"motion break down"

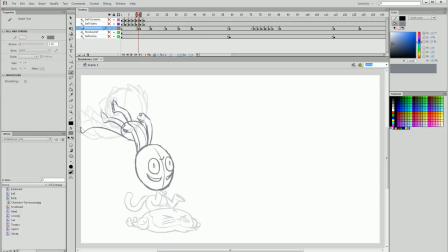I'm then going to stretch the tail around so it is following and accentuating that arc of motion, and the entire body is straightening out quite a lot, and this is really going to help accentuate that motion as he follows the arc downwards.
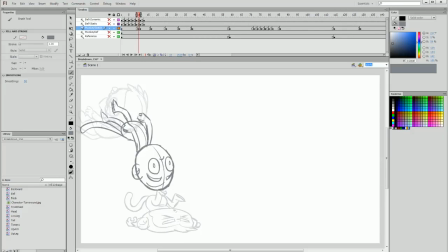I'm adding in the ears now, and then drawing in the hairline for the monkey's face, and then adding in the mouth. As we mentioned previously in our keyframe tutorial,
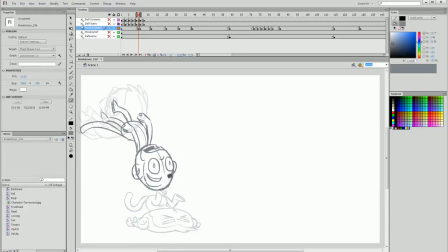extremity in motion is helped by using certain appendages and stretching them out with that motion. So for example, here the hair can be stretched in front of the face to accentuate the motion that's happening here. So this is my first breakdown pose.
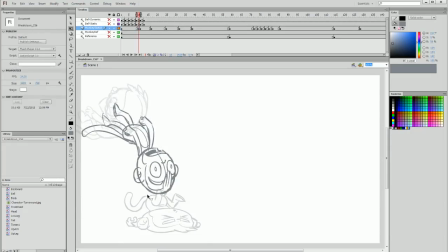You can see that while still fairly proportioned normally, it's stretched somewhat. And the entire body is accentuating the motion itself. And this is where breakdown poses can be really fun, because you can use them as opportunities to really make the motion pop out and find creative ways to do that.
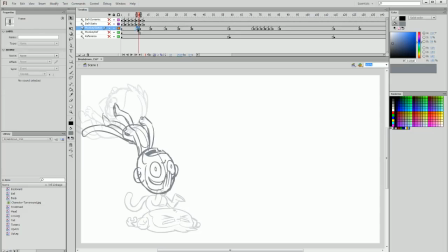Now that I've drawn my breakdown pose, I'm going to drag the frame out towards the middle, and I'll play with the placement between the first and second keyframe later on, while I then move on to the next second and third keyframes and create the breakdown between these two.
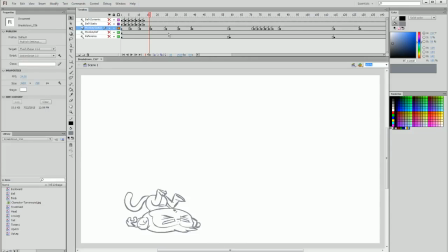But before we jump straight into creating the next breakdown, I want to use this next display of animation from our second keyframe to our third and fourth. So we have this full arc of motion from our hitting the ground to our apex and then hitting the ground again,
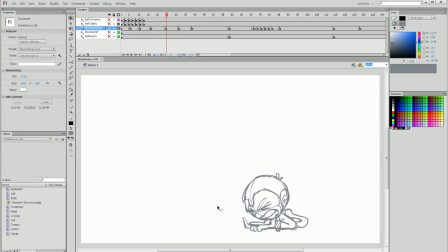to talk about two principles of animation that are really helpful to make something like this come to life. So I'm going to use my onion skin and show all of these three keyframes here, and I'm going to draw in the arc of motion.
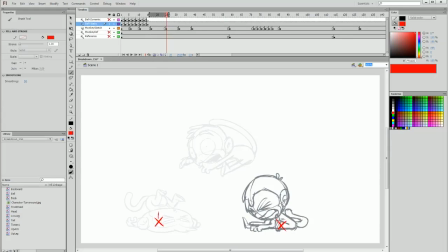We have an impact at both of these locations, and then we have an arc of motion with an apex in the middle, and then finally coming down to hitting the ground. So we previously talked about the frame placement between these key frames,
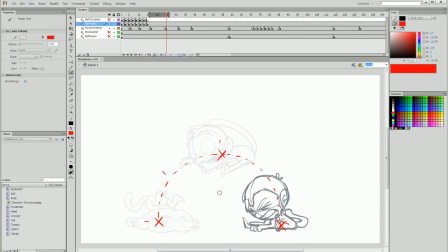from hitting the ground to reaching the apex and vice versa. Now I want to talk about something called easing in and easing out. And we did sort of allude to that or cover that previously, but this situation is a perfect example to
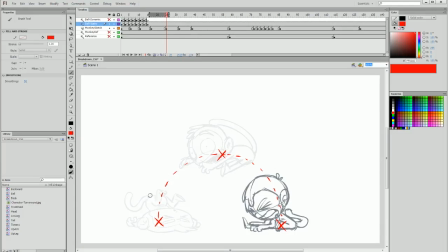demonstrate what I really mean when we're talking about the easing in and easing out in the motion of an arc. So as previously mentioned, the most boring and static way to go about animating something like this would be to create frames evenly spread throughout.
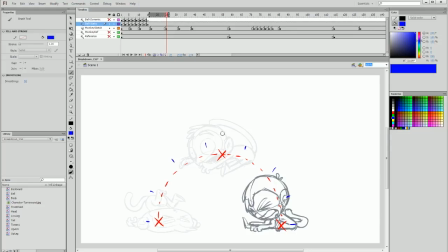And we've already demonstrated that spacing them apart differently and stretching out some of those middle frames can be a really useful way to accentuate the motion. But in an arc like this, there's very clearly a way we should go about it.
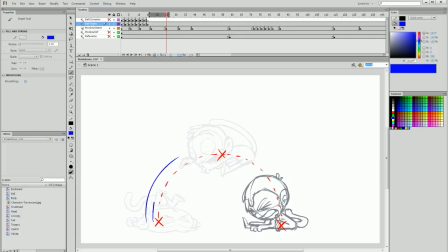And that is that the motion is accelerated to begin with and then slows down until we reach the apex, which is the slowest point out of the entire motion, until we then begin to come back down,
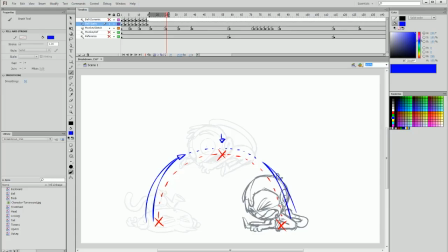and then the motion is once again accelerated until we get the second collision. The reason this is important to keep in mind is because the area in here and the area in here are both the places most important to accentuate in our visuals.
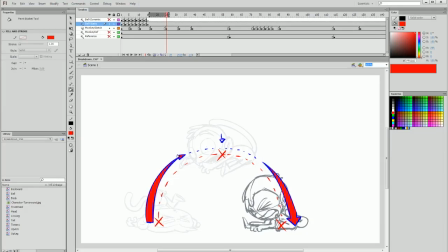So in the first few frames immediately after the collision and immediately before the next collision, we can use things like squash and stretch and animation smears to really make that motion pop out. So I'm going to demonstrate this now in the next section of animation between the second and third keyframes.
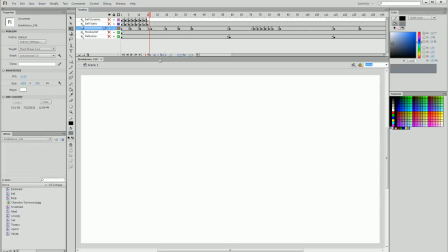I'm going to create a blank keyframe between those keyframes and create the breakdown. But the breakdown is going to look very weird because we're going to do something called create a smear. As you can see, the positions between these two poses is extremely different.
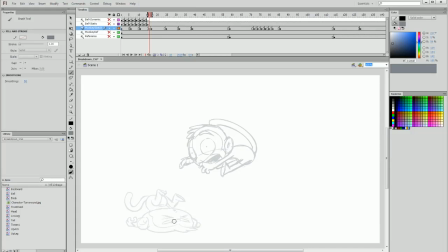We have on the left a monkey upside down and all squashed up with his legs held high, with his butt sort of facing to the left of the screen. And then next we have a monkey facing forwards with his butt to the right of the screen and all stretched out with his limbs flailing behind.
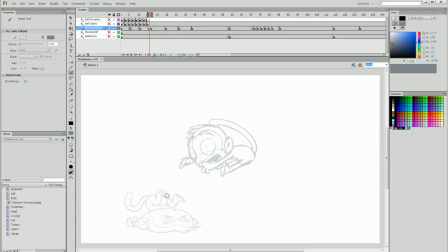So because these keyframe poses are so different, we can use an animation smear to show a rapid transition between point A and point B with an entertaining and stylistic approach.
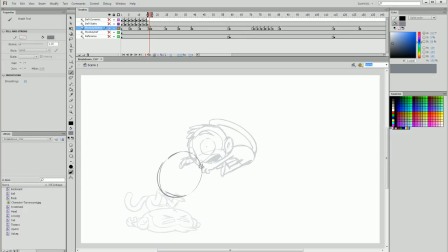To do so, I'm going to start off by sketching in the head, and this isn't going to follow our perfect circle head, so I'm not going to paste the circle that I had before. I am, however, going to position the head in a place halfway between these poses, which I think would be somewhere like this.
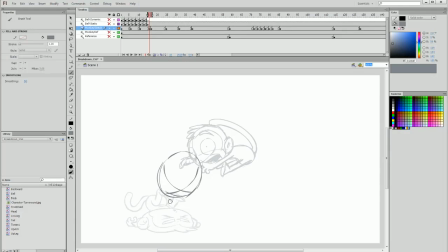And the next thing I'm going to do is outline where the butt would be halfway between these 2 points. So if this is the arc of motion for the butt to flail around, the halfway point would be somewhere here. But rather than just draw the body of the monkey,
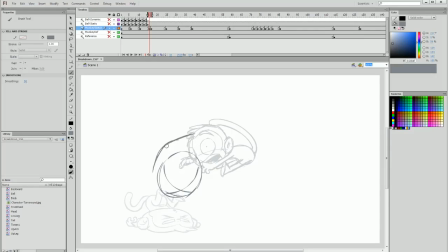I'm going to stretch the body of the monkey all the way along half of this arc at the center point of the arc. And you can see that we're getting this really weird looking stretch. I'm also going to add an animation smear for the tail,
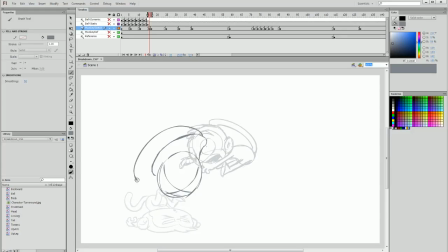following the same idea that we have this very long arc between these two poses and stretching out all the way between these two poses. So because the tail is straight, we can essentially have one really, really long tail like this. And that's going to look silly in one frame,
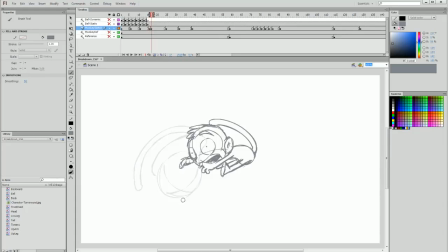but when you rapidly flick from that initial keyframe to the arc of the motions keyframe, you can see that it's accentuating that motion. Now I do believe that it's a little bit too curved, and because the motion is so rapid, the tail would actually be quite straight and stretched.
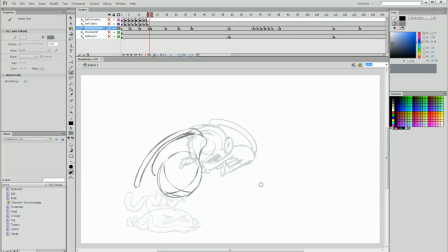So I'm really going to stretch that out, and next I'm going to add some limbs. Once again, figuring out the start and end points, we have a hand here and a hand here in the first section, and then we have a hand here and here in our next section. So halfway between, we would have our front hand sort of forward like this,
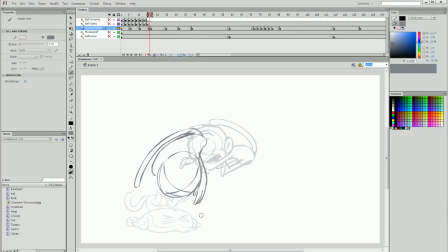but I'm going to stretch the fingers out quite far, and I'm going to do the same with this hand. I'm going to have the arm coming out, and I'm going to have the fingers really stretching out. Now this looks quite odd. It doesn't look anything like a monkey at the moment. I'm going to alter the body somewhat.
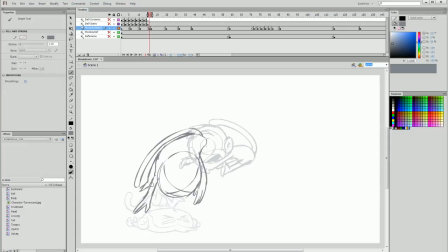And we're really not maintaining our proportions at all, which is something we were initially very careful of. Don't worry about that, because this is where we're using the distortion to make the most out of this motion segment. I'm then going to sketch in the feet.
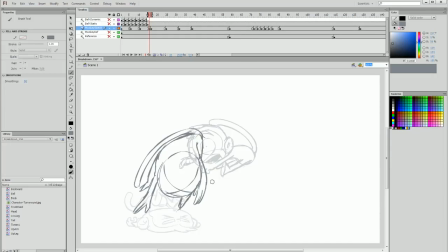As you can see, they're mostly hidden by the body and the arms, which are rapidly flailing in front of the feet and the back of the body. And now I can test this animation smear by turning off my onion skin,
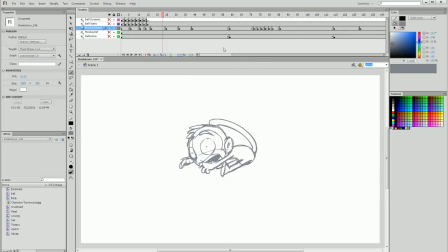dragging that frame toward the middle, and then playing through these frames and seeing how it looks. And I feel like that actually looks pretty alright. Now I can add some details of the monkey's face to this animation smear frame in the breakdown, and I'm going to really accentuate the eyes and make them huge.
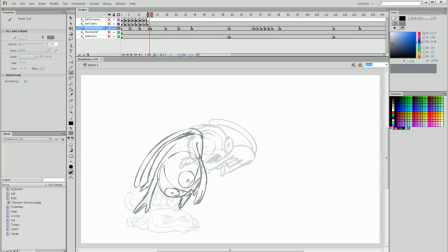This means that for a very small glimpse of the animation, the viewers are going to see a very shocked, wide face during the most extreme, stretchy part of the animation. I can pull out the hair to stretch out really far as well to help that motion be accentuated. And then I can sketch in the rest of the face.
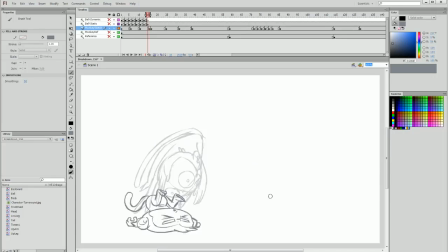Now here's a problem. There are a couple of ways I could have done this, and upon further flicking through it, I feel like I'm not capturing it the way I want to. So the solution to this is delete it, and that's okay.
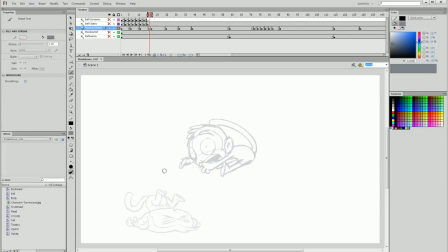The reason I'm doing this is because I'm looking at this and I feel like the motion needs to be accentuated in a different way, and I feel like the head should be the way to do it.